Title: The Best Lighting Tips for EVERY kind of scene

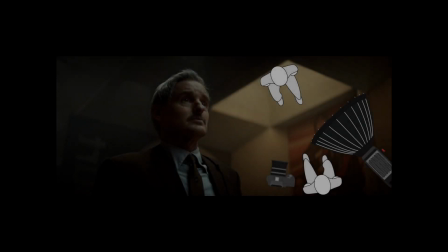So let's build off of the last video on what I called key vision. If you missed that video, no worries.
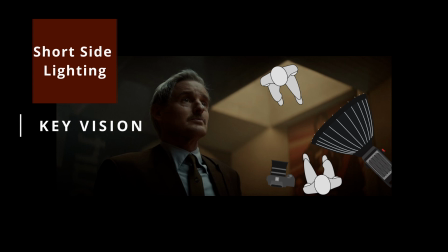It's such a simple concept. Some of you know it as short side lighting, upstage lighting, far side lighting, the framework, etc. Key vision is just another way of thinking about that style of lighting.
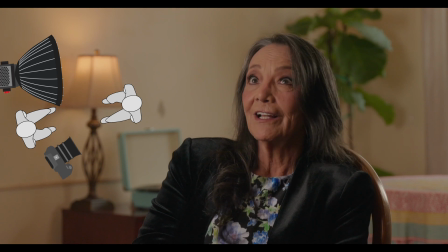In last week's video, I specifically showed examples of using that technique in a documentary setting. So this week, let's apply that same technique to narrative work.
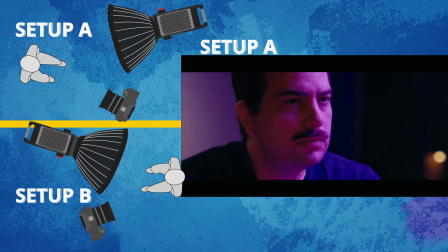I want to expand on how I literally use that concept in every scenario as a starting point and why you should too.
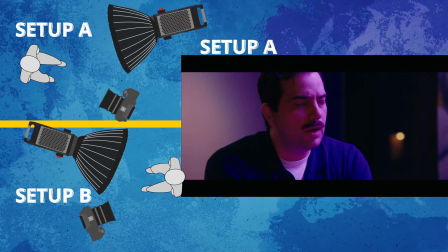So, it's your first time ever setting up a camera for a scene where two characters are sitting across from each other and talking to one another.
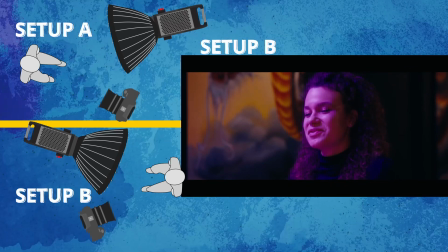Where do you place the lights? Well, again, if you're a fan of the key vision look,
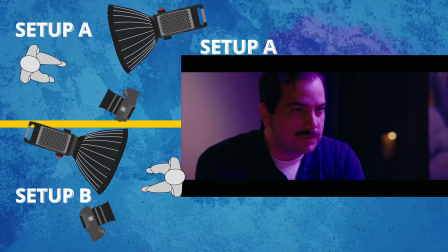then all you have to do is make sure your talent is looking in the same direction as the key light, and make sure your camera is set up on the shadow side.
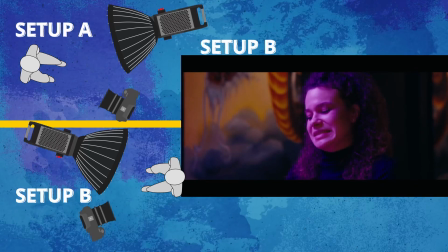It's no different than an interview setup.
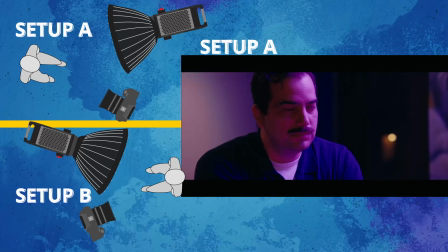This is a great starting point because you at least have a guaranteed lighting setup that will have some form of depth and/or interest.
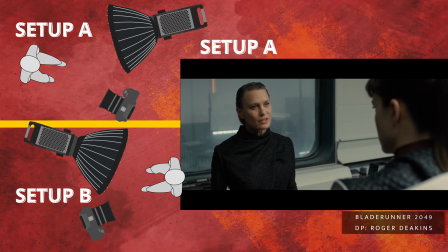Knowing this one trick, key vision, to lighting a person's face has given me so much confidence just by simply always having a starting point with my lighting plans.
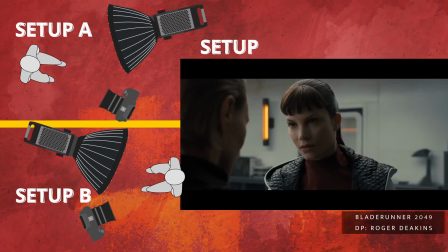This lighting technique is not the be-all, end-all solution, but it's somewhere you can start and then make adjustments and tweaks to when deciding the look with a director.
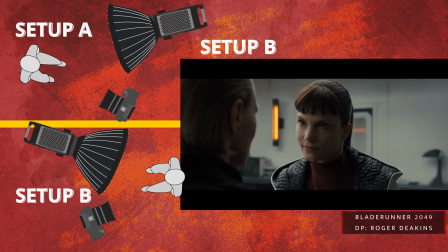So whether you are filming an over-the-shoulder shot, clean single, or even a wide shot,
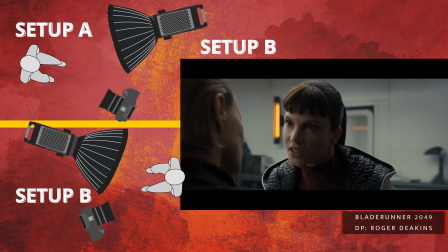with both characters just knowing the key vision technique, you will always have a starting point that will automatically give you one layer of depth.
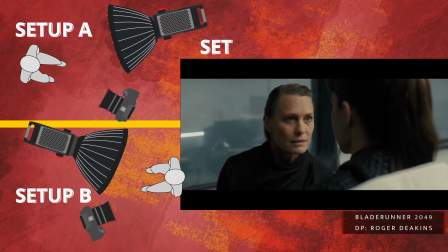Again, I know that this is not the best way to film every scene you film, but it's something that I hope gives you confidence when you're planning and filming.
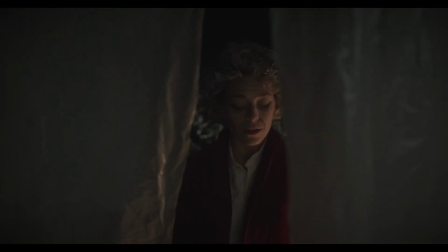It took me so many years of trial and error to make images as a cinematographer that I was proud of.
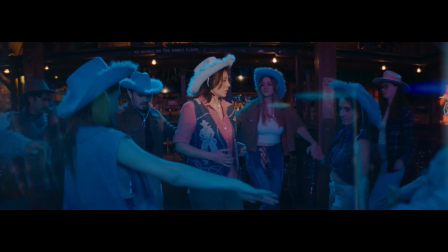My hope is that you, watching this video, can learn what took me so many years, so you can be proud and confident in your work.
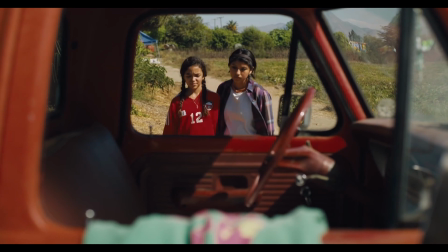Cinematography is an art form, and art is so subjective and spontaneous.
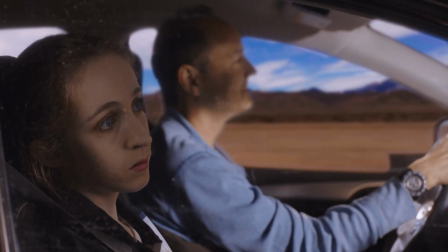It should be a discovery through the script, with the collaboration from the director and production designer.
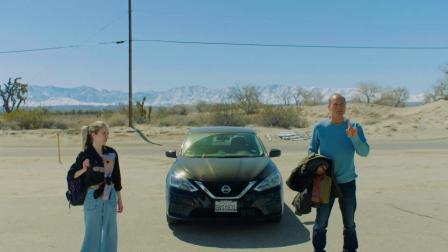So having this key vision technique really allows me more time for discovery in with my key collaborators.
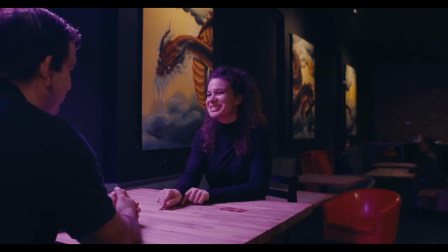And that for me is so important. All right, let me know in the comments your thoughts on key vision,
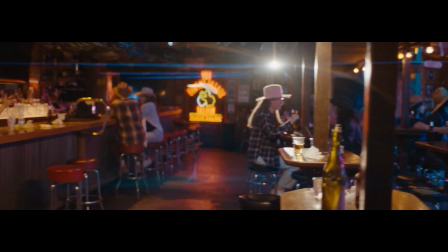and if you have some form of go-to technique as a starting point when thinking about lighting and cinematography.
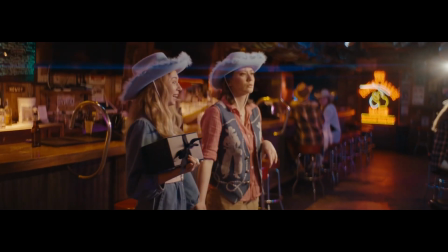Thanks for watching this week's video, and I look forward to expanding on this concept in future videos.
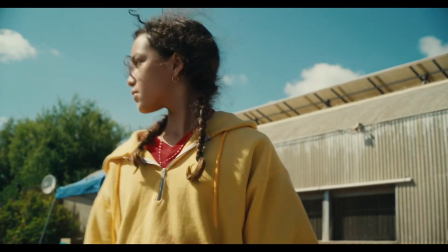If you have any suggestions or questions that you would like to see in a video, let me know in the comments.
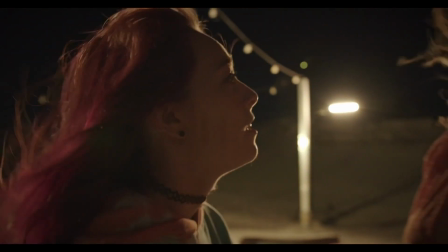So until we meet again, I'm Matty Babes, the cinematographer/student. And I will see you all in 7 days.